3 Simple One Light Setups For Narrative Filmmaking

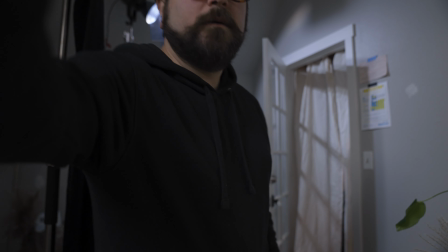(4:09)
I put our negative fill behind that to kind of hide the fact that this isn't nighttime. I actually shot this in the middle of the day before lunch, so I had to recreate night and control our lighting to emulate our moonlight. So I used the same light blue gel color on this light as well, and then in the color grade, I just pushed the cooler tones to try and get more of a night scene here. So as you can see, it's the exact opposite of what we did in our previous setup. After that, I just wanted a little bit more fill, and I noticed that the window that was in front of me was spilling into the room and lighting up the wall behind me.
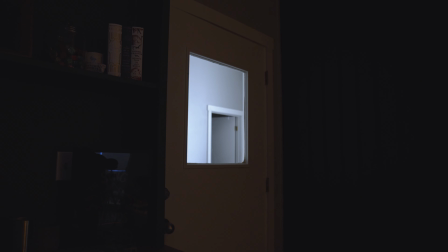(4:44)
As of this moment, it was overcast outside, so it was casting a cooler tone onto the wall, and I really liked that.
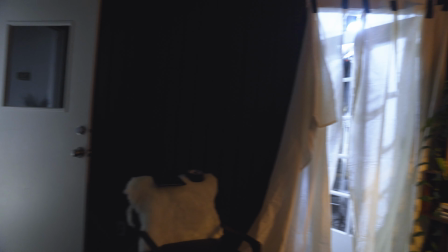(4:49)
So I actually opened that door and a few of the other doors that are in the studio as well, using the natural light to fill in the shadows a bit.
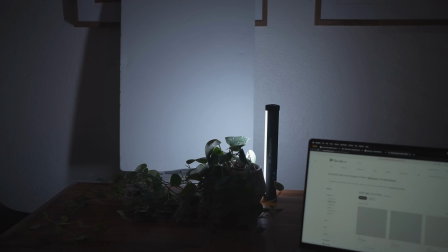(4:55)
Now again, you could do this with controlled lighting like we did in in our budget night setup. But again, for this, we just had the one light. So I just did what I could, and I think it came out pretty good. So this was all looking really great, but to make it look a little bit more realistic, I decided to use this thing. I grabbed this from Tiffany's desk, and then once again, I used my trusty mic stand,
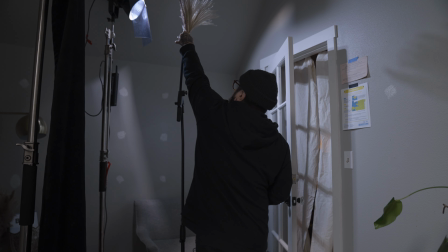(5:14)
and I just clamped this thing to the mic stand, set it up high so that the moonlight was shining through it, and then to add some movement, I just added a fan onto Tiffany's desk,
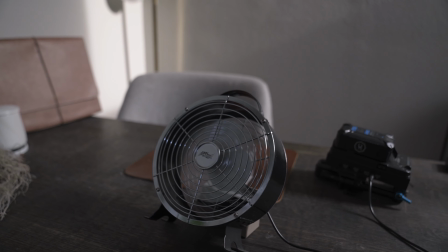(5:23)
and I pointed it up at an angle towards these feathers, so it looked like there's a bit of a breeze outside,
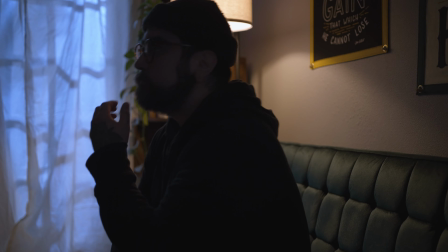(5:29)
making the scene look a little bit more realistic. You could barely notice it, but here it is right here in the background. After this, I sprayed a little bit of haze, and here's our final look for this scene,
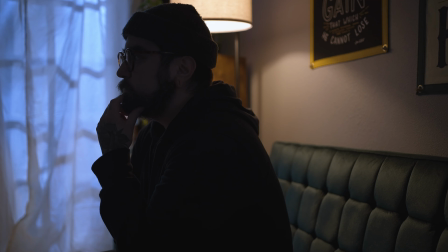(5:38)
starting with just the in-house lighting, and then our moonlight setup, and then our haze.
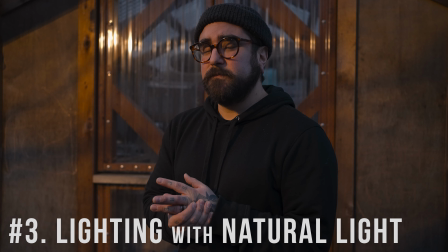(5:43)
And now for our third and final look, lighting a scene alongside natural light. Now, I really like this technique because it's super simple.
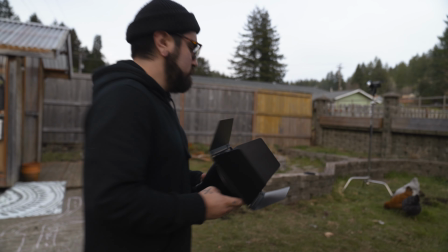(5:50)
I decided to shoot this scene at blue hour, and the reason for that is because blue hour is the perfect time to still have daylight in your scene,
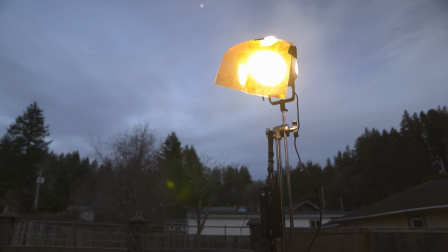(5:57)
but also to be able to control our sunset lighting that we're gonna emulate here. I also like this look because our highlights are gonna be warm from our emulated sunset lighting,
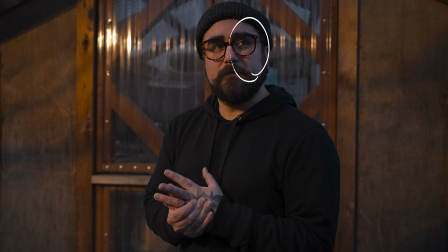(6:06)
and our shadows are gonna be a bit cooler from the natural blue hour daylight lighting that we have here. Now, timing is everything for this shot, so it's really important to have everything planned out in pre-production before you go in and shoot this scene. So for our emulated sunset lighting, we used the same setup, our Aperture 120D,
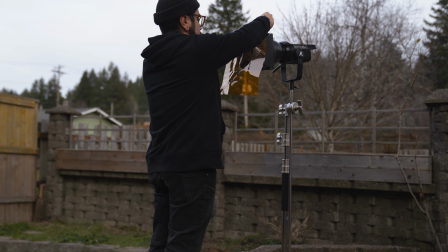(6:25)
and this time with an orange color temperature gel to really get that sunset-like look.
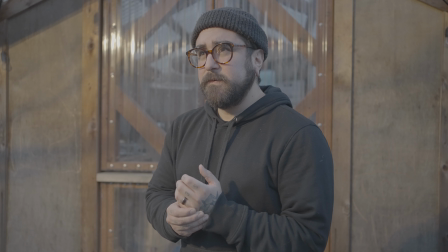(6:30)
I also did a bit of modification in the color grade to make these a little bit more red and not so yellow or green to really emulate that sunset look. I placed the light a little higher in the sky and faced it down, and I put it at a 45-degree angle so that our subject wasn't looking directly at the sunset,
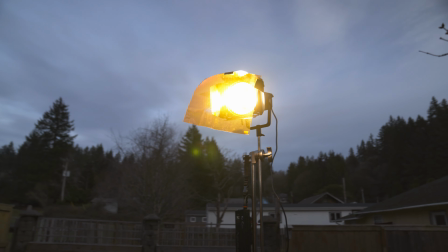(6:46)
but maybe towards the horizon and not actually getting blinded by the light. Now, after this, I wanted the scene to look a little bit more realistic, and because the sun creates natural shadows that can sometimes be really hard or really soft or both at the same time,
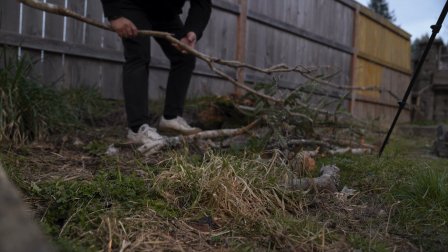(7:00)
I wanted to recreate that somehow. So I had this pile of tree branches from an old dead tree that I had in my yard that I've been breaking down,
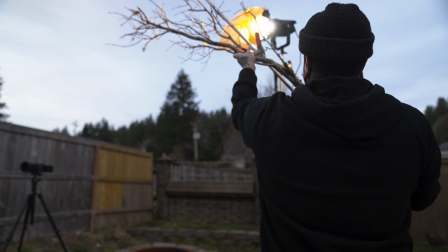(7:07)
and so I just went through that pile and I found this branch and I clamped that to a C-stand,
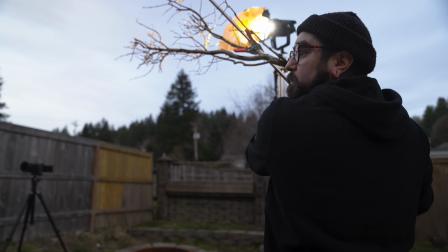(7:12)
brought that up in front of the light, and that created our shadows that we wanted,
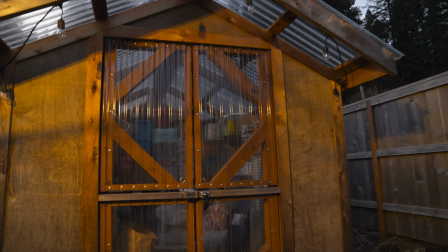(7:15)
making this scene look a little bit more realistic and as if our sun was setting behind some trees in the yard.
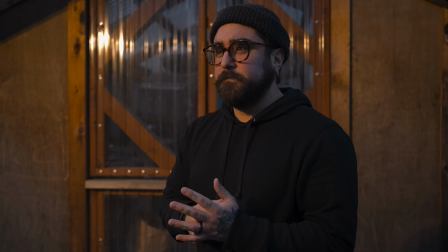(7:21)
And here's our final look, first with just the blue hour lighting, and then our emulated sunset, and then of course our soft and hard shadows from the tree branch. My main goal with these one light setups is to teach you how you can get the most out of the gear that you might have available to you.
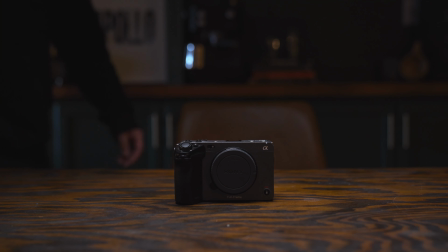(7:36)
If you don't have any lights or just one light or even just a camera, I want to be able to show you how you can get a great looking scene just using what you have.
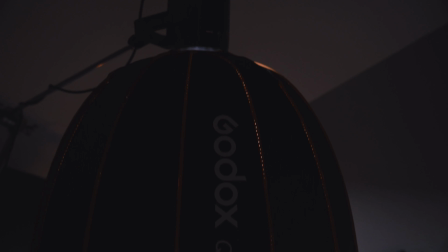(7:45)
Even if it's just a limited amount or you have all the gear in the world, I just want to encourage you to go out and make your film. Well, that's gonna do it for me, you guys. Thank you so much for joining me on this tutorial and these one light setups. If you're liking these one light setups, I created a playlist of all the one light setup videos that we've done on this channel, and you can watch that right here. If you like this video or you learned something, please click the like button down below. Consider subscribing if you haven't already, and we'll see you in the next one. Laters.